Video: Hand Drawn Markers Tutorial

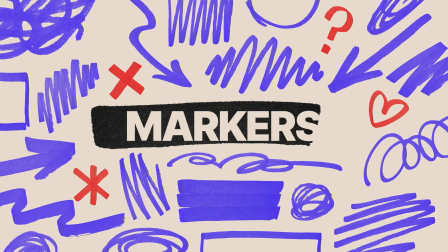0:00 Today we're going to take a look at markers, our hand-drawn stuff pack,
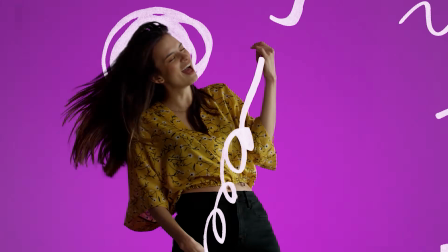0:04 and I will show you what we can do with them and how they work with text, colors, and textures.
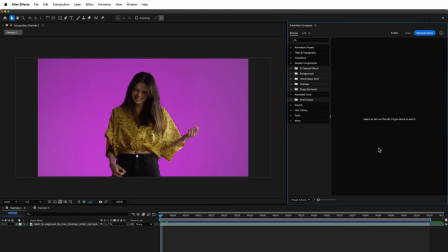0:12 Let's jump right into it. We have footage of a girl playing an invisible instrument, and it's already pretty clear what we're about to do. Let's add a hand-drawn instrument to her. In this case, a very abstract one.
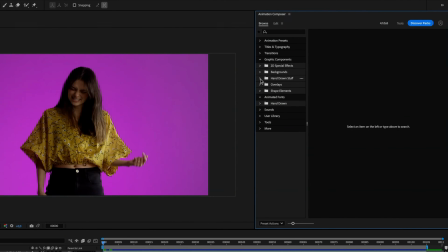0:24 Just go to Animation Composer, click on Hand-Drawn Stuff, and then on Markers.
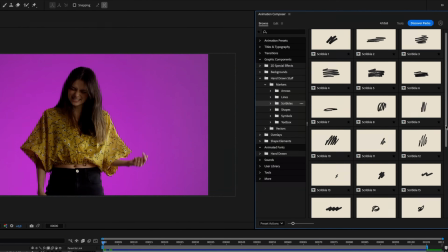0:30 Then, let's head into Scribbles and scroll down a bit. This one will be perfect.
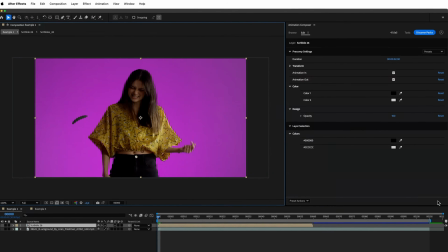0:36 Pick your item and click Add. Now we can edit the item however we want. First of all, let's turn off in and out, because for this one, we only need the loop phase. Also, adjust the duration so it fits your composition. Now, colors.
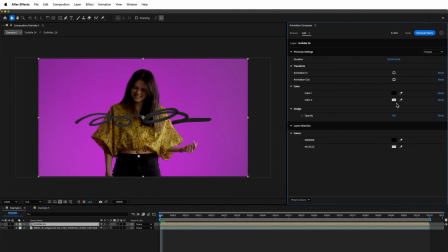0:53 You can change the main color of the texture and the color behind that texture as well, so you can create more vibrant or crisp looks. You can also invert the item's color and make the texture white. To keep the texture from disappearing into the whiteness of that choice,
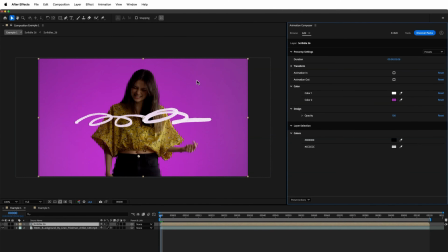1:10 change the item's background color to something darker to help it stand out, or just simply the background color of your footage.
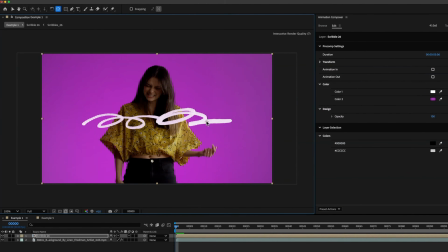1:18 Now let's stick our string-like guitar to its player. Change the anchor point and animate position keyframes to the first hand.
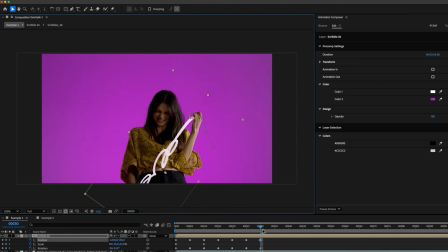1:28 Then keyframe rotation to fit the item to the other hand.
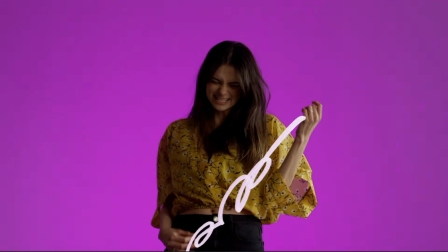1:35 Here we go. It still feels a bit empty.
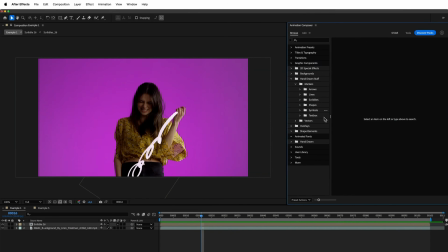1:40 Don't worry, we have another 146 items to fix that.
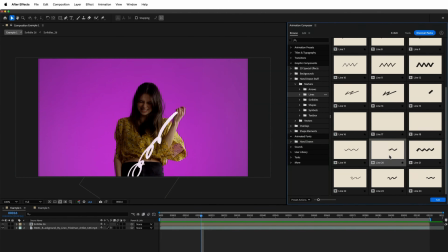1:45 Let's add some action lines that appear when she plays the instrument to fill the empty space and boost the energy.
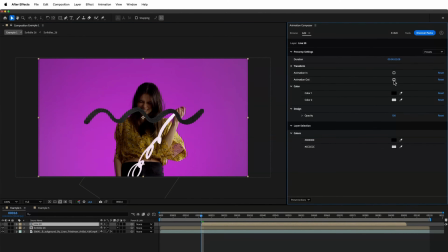1:52 Let's turn off in and out for now, so we can better position the item. Quickly change the color to white as well. Let's move it right over here, so it feels like an energy coming out of her while playing the instrument.
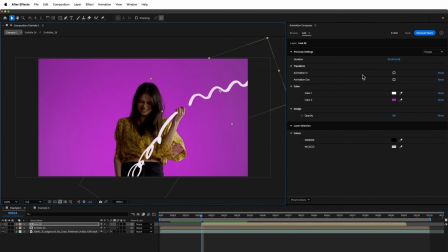2:08 The position is good. Now we will enable in and out again.
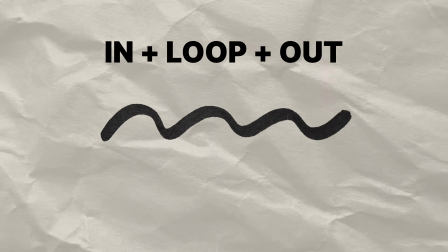2:13 But we need the item to just pass by, so ideally there's no loop, just a simple animate in and animate out.
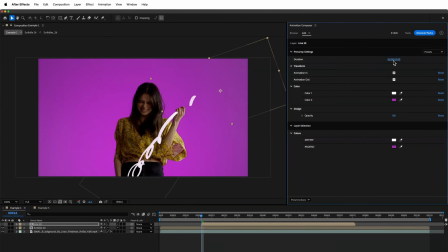2:22 To do that, go to the item's duration and drag it down to the point where the loop part disappears completely,
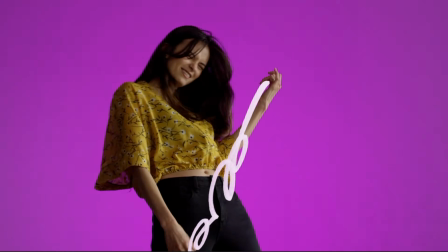2:29 and leave only in and out. There we go. Do this a few more times with other lines as well.
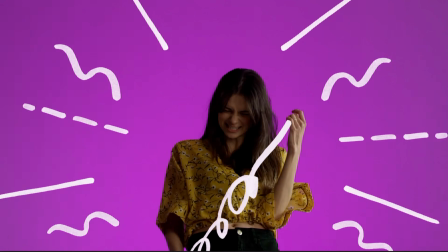2:37 Add, change position, color, and duration. Do the same thing few seconds later as well.
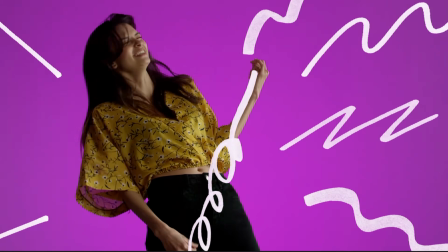2:44 This looks pretty good, but it still feels a bit empty. Let's add something behind her head.
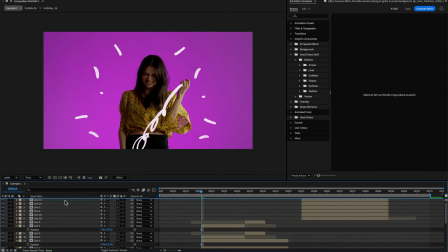2:51 To achieve that, let's duplicate the footage and add key light effect to get rid of the background color.
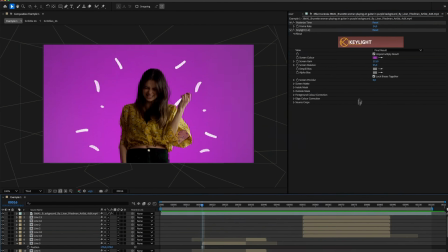2:58 Just color pick the background color and adjust the screen gain a bit. Also, don't forget to move our drawn guitar on top of the duplicated layer.
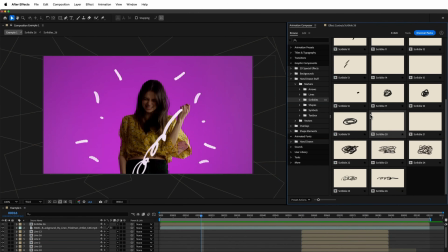3:07 Perfect, now she's separated and we can add elements behind her, like this halo-like element.
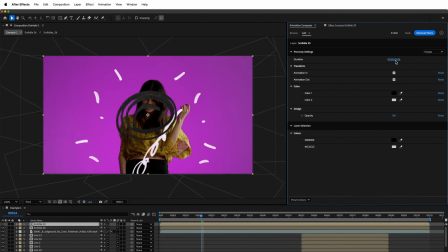3:16 Adjust the duration on the timeline again. Change the color and fix the position and scale.
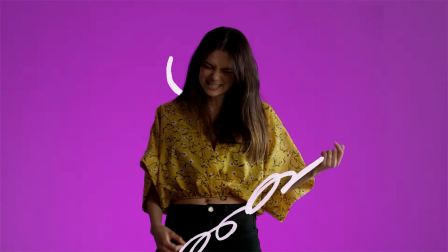3:25 Don't forget to put the element behind her head. Now simply track the head's movement and animate the item's position.
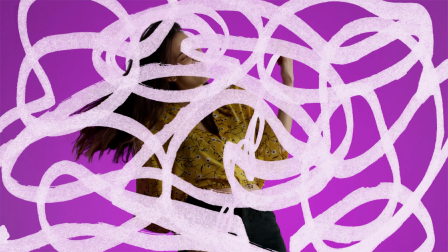3:35 We can also add a scribble over the whole frame at the end to create a transition and make the whole thing loop.
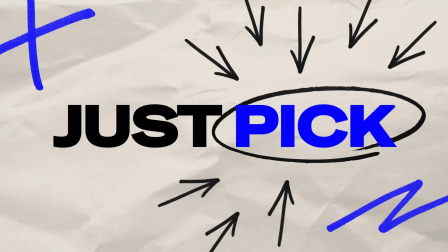3:44 Let's dive into the most valuable and powerful way to use these elements, combining them with text.
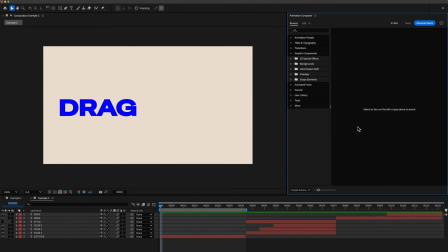3:50 The text is ready to go. All that's left is adding a few marker elements to make it stand out.
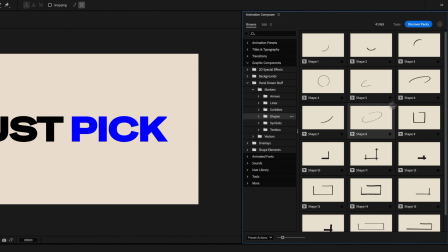3:58 Navigate to Markers and Shapes. Let's start with this circle-ish element and use it to circle the word pick.
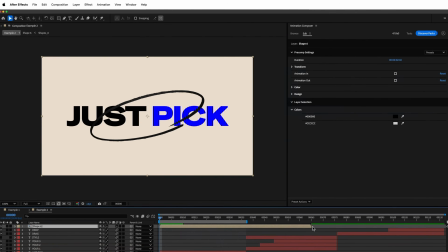4:07 Turn off in and out and adjust the duration. Fix the position and scale it a bit.
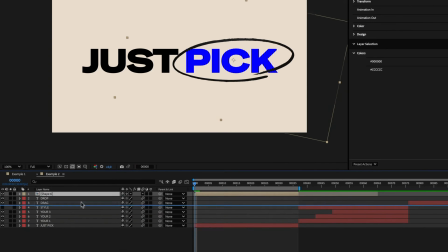4:15 Also, don't forget to put it behind the text layer. And we want only the in animation.
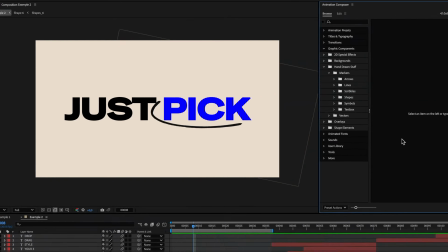4:22 That works! In the same way, add arrow 10 multiple times.
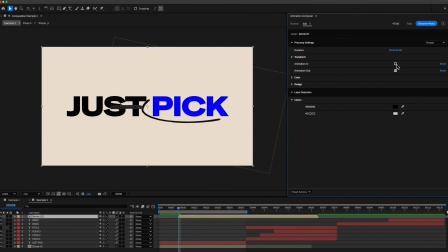4:28 Click Add, turn off in and out, adjust the duration, position the item, duplicate and reposition, then turn the in animation back on.
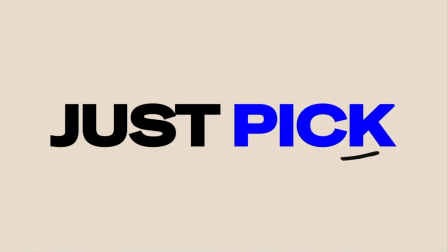4:42 Awesome! To fill the empty space around, let's add a few more items and change their color to the same blue as the text.
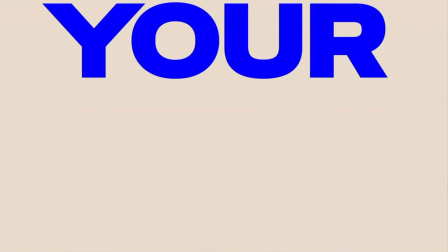4:50 Here we go. Let's move on to the second text.
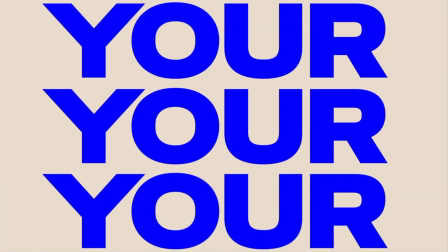4:53 I've added the word your 3 times and timed it so it appears one by one. we also have the word style here.
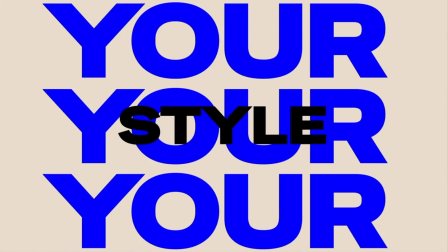5:02 We need the word style to stand out more. As you can see, it's getting lost in those big blue letters.
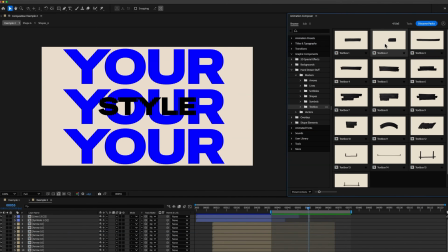5:08 So add a text box for the word. Pick one that matches the text proportions and click Add.
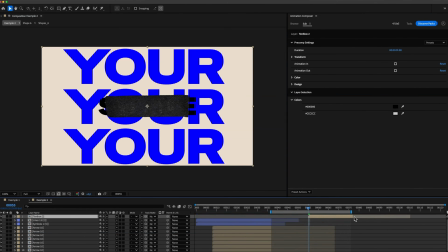5:15 Turn in and out off. Adjust the duration and drag the item behind the text layer.
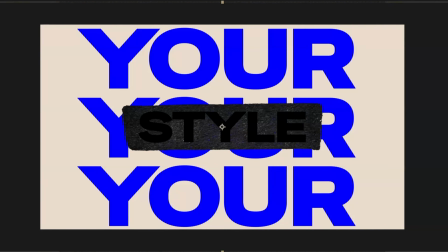5:21 Then fix the position and scale. Now let's make the color of the text the same as our background color.
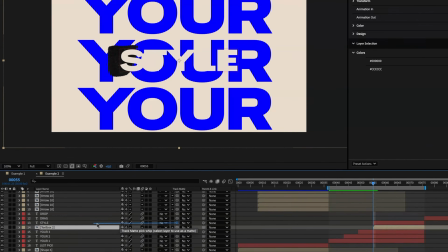5:28 Turn in animation on and apply the text box layer as a mask for the text.
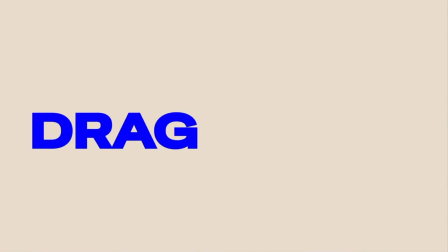5:34 That's it. Perfect. And for the last screen, we have two words: drag and drop.
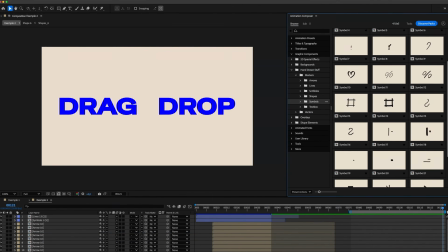5:41 First, let's add a symbol between these two words. Go to Symbols and add this one.
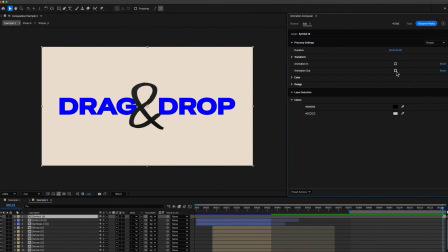5:48 Position it right between the two words. Move it on your timeline so it appears near the beginning of this screen, and turn on the in animation.
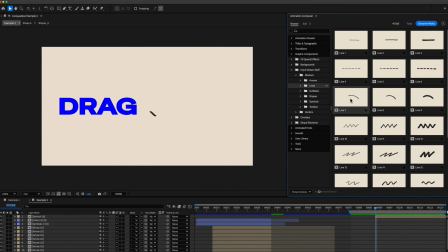6:00 And to support the text motion, add motion lines to them. This one works perfectly with the motion of the word drag.
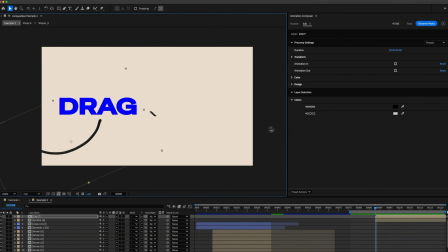6:08 We want to use only in and out. So again, slide the duration down and then time it so it fits the motion of the first word.
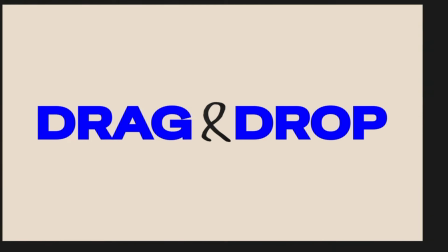6:17 And then do the same with the second one. Only this time, using a straight line to mimic the motion of dropping the word.
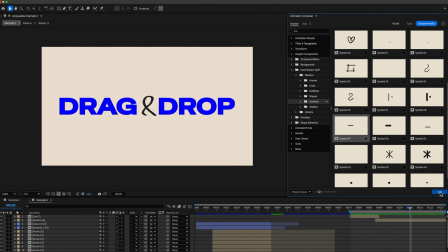6:25 I want the line to be really short, so in this case, I used a minus symbol instead of a line.
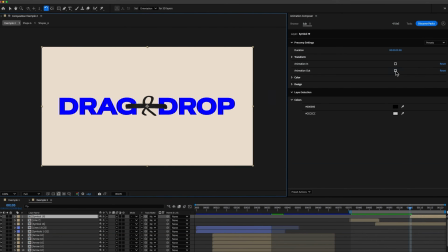6:31 But don't tell anyone. And again, change the scale and position, adjust the duration, and move it on the timeline, so it fits the motion of the text. Don't forget to turn on in and out animation. And here we go.
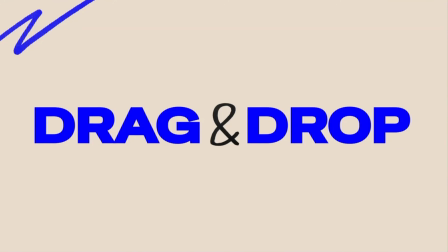6:46 We can add a few more elements as we did for the first screen. Yes, that looks great.
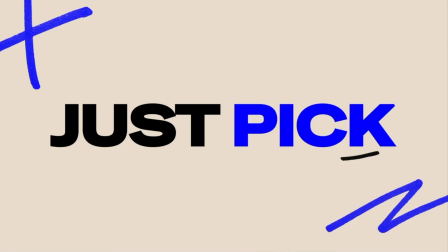6:55 Now, for a final touch, let's add some paper texture to the background.
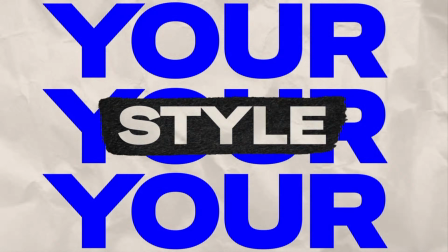6:59 It will fit perfectly with our text and markers.
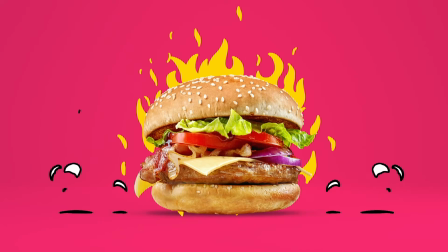7:05 Don't forget that our hand-drawn stuff pack isn't just markers.
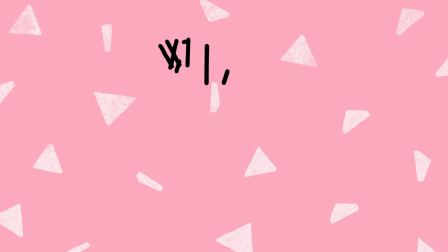7:09 We have lots of vector categories as well as a few hand-drawn animated fonts.
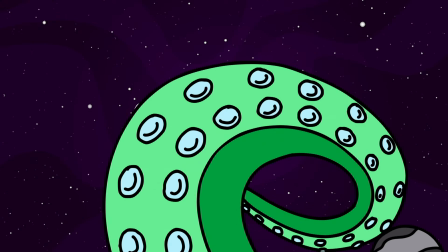7:15 So go wild with all of them and enjoy the power of hand-drawn stuff.
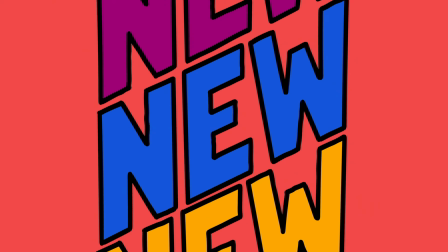7:20 Get it all at mrhorse.com.